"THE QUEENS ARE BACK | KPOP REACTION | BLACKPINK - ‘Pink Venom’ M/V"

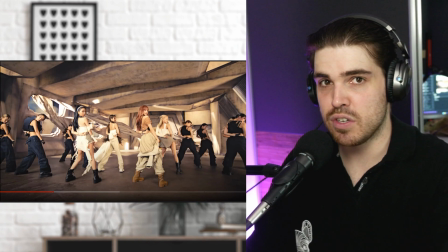And that's actually look at the behind the scenes of this entire video. So if you do want me to analyze that as well to see how the video was made, please, let's do it together.
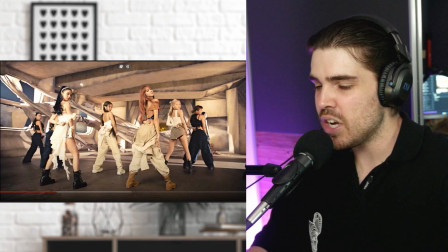It's going to come out as soon as the video is out. and i'm really excited because it's nice to just learn all these small elements like what is real what is not
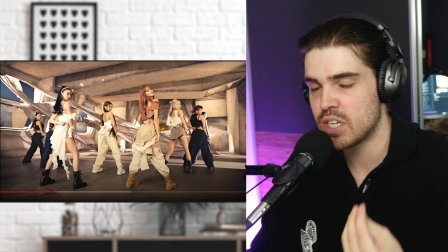real and you really learn like where the budget goes into you know especially when you watch these behind the scenes so
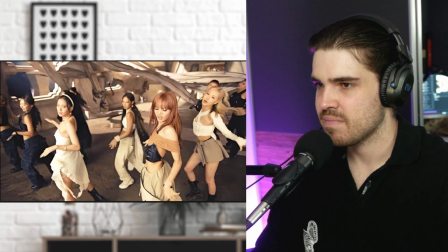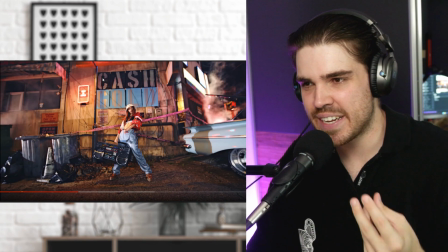the song itself is very catchy it has a very feminine touch to it again i mean that's classical for blackpink i like that but what i also
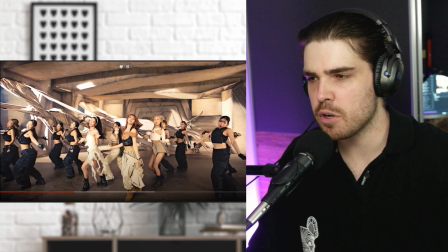really think is phenomenal here is literally how everything is filmed there are so many shots where it goes from a group element to a little bit
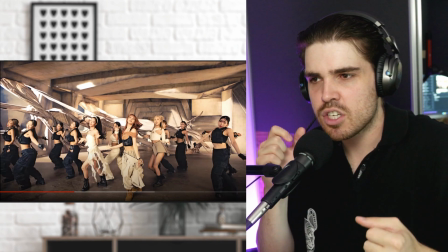of a personal elements you know a little bit i'm getting a little bit in touch with the single members which is just very very nice and i like that i
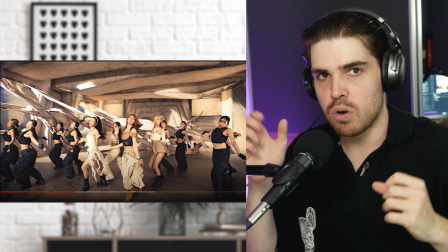like when you mix those elements up because it's like okay group rose group jenny group you know it's very nice when you can
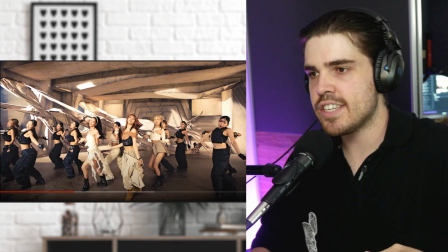see all these small little elements fit nicely together so the camera work here is top
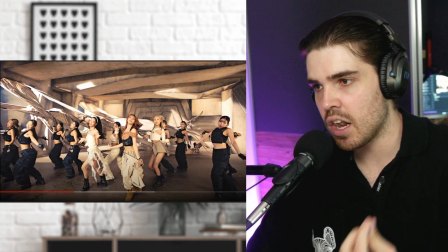top notch like this is where i think a lot of the budget actually went into plus the set design
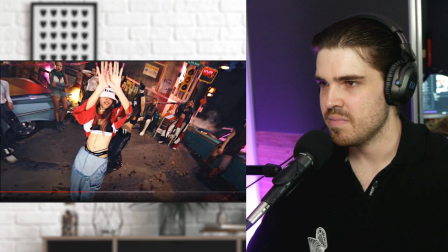ah really nice they actually filmed this in a real life location it's beautiful
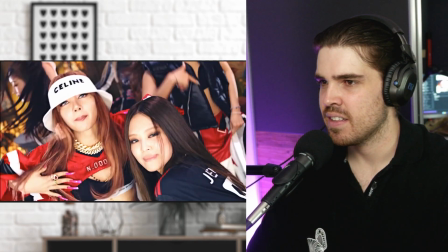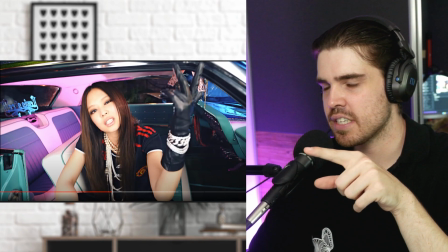really cool what i also like a lot about this entire set and how it's filmed is that they utilized it as much as possible
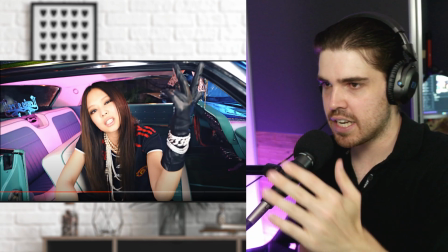getting as many different angles as possible sometimes it's on the corner sometimes it's like here on the car very nice you know it's about utilizing as much of your
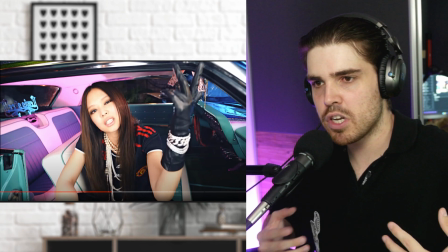set as possible because you can just make your set look so much bigger and also just emphasize as if it was a real place
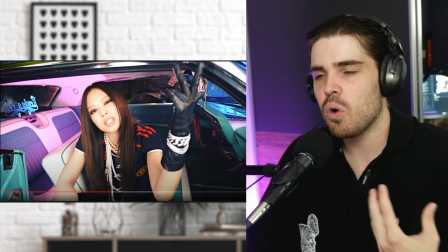to go to you know that's what you want and it just makes it look all that more major like much much bigger
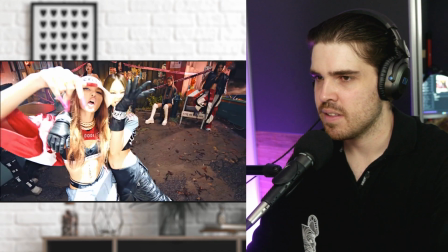also can we just give a hats
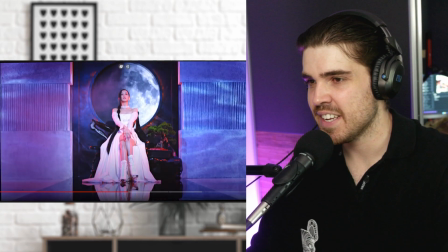off you know to all these girls just freaking owning it also
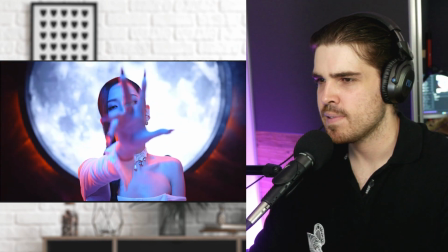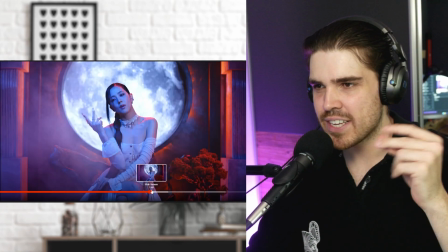really beautiful set aside the sets really go quick so you have to pay attention but the one thing that i really like about the set is that
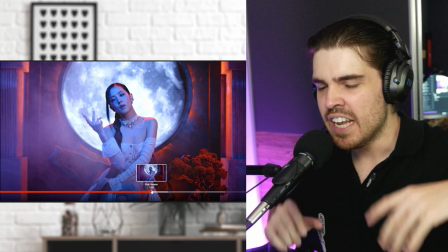you have these pillars and then in the background you also have the moon again it seems as if we're looking at like a goddess of some
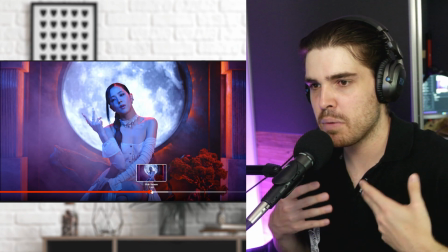sort and with this goddess there is she's holding the power of the moon as if she's bigger than everything we got the bonsai maybe that's supposed to be
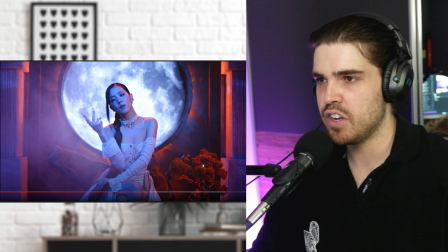like a miniature tree really nice it really just gives me this goddess feel from the entire from this person in particular this entire set design
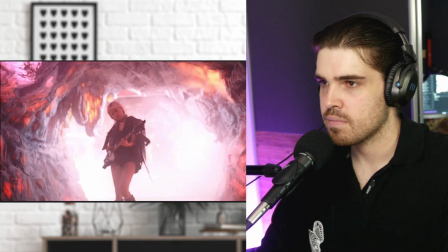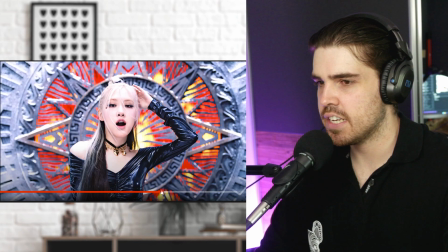so the one thing i don't understand with this particular set is let me see if i can pause it because again it's really quick this is
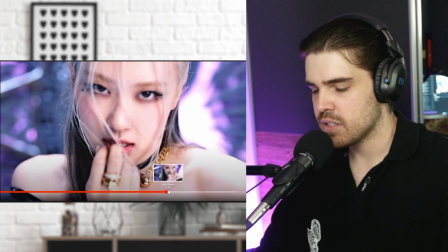classical for blackpink but there we go so i don't know if you picked it up but there seems to be like a rock guitar in it but
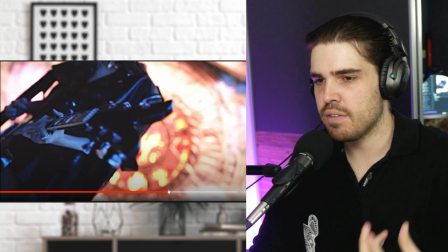i don't hear it so why even have it in the video you know like we saw that first instrument and that makes sense because
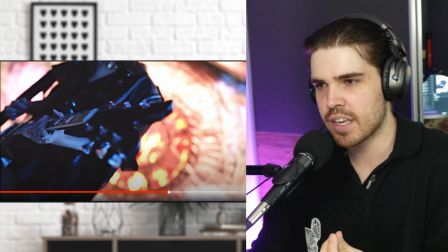that's the sound where it's all coming from but now we see this element and i'm thinking why is it even there like you don't hear it so acoustically and visually it doesn't match it's it's it's a bit weird it's a weird combination to be honest i
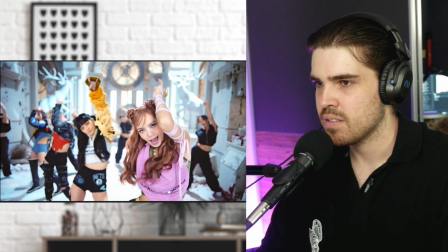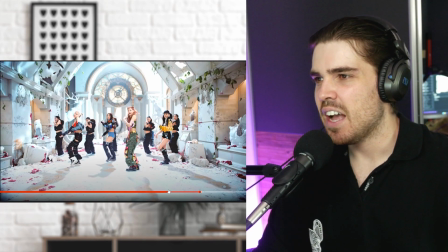can really imagine a lot of people wanting to own this choreography also can we again look at the set the set is beautiful man they really
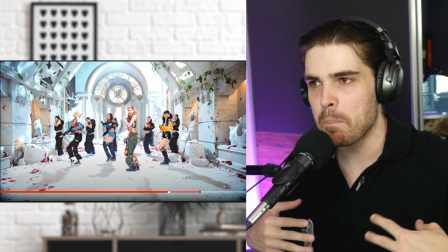went out of the way to make as many sets as possible that are just not small but massive it looks powerful again it's giving me that vibe
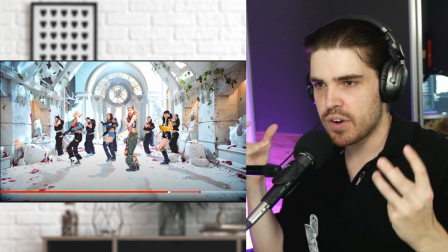as if we're mixing you know old school with new school which is very nice and with old school i really mean like the middle ages that type of era and
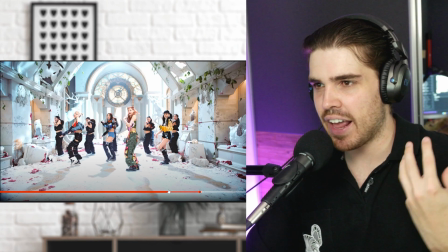new school the today's era really really nice and powerful i like it and also the color differences you know everyone is visible the
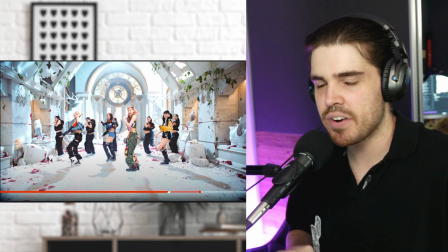elements that everyone is wearing fantastic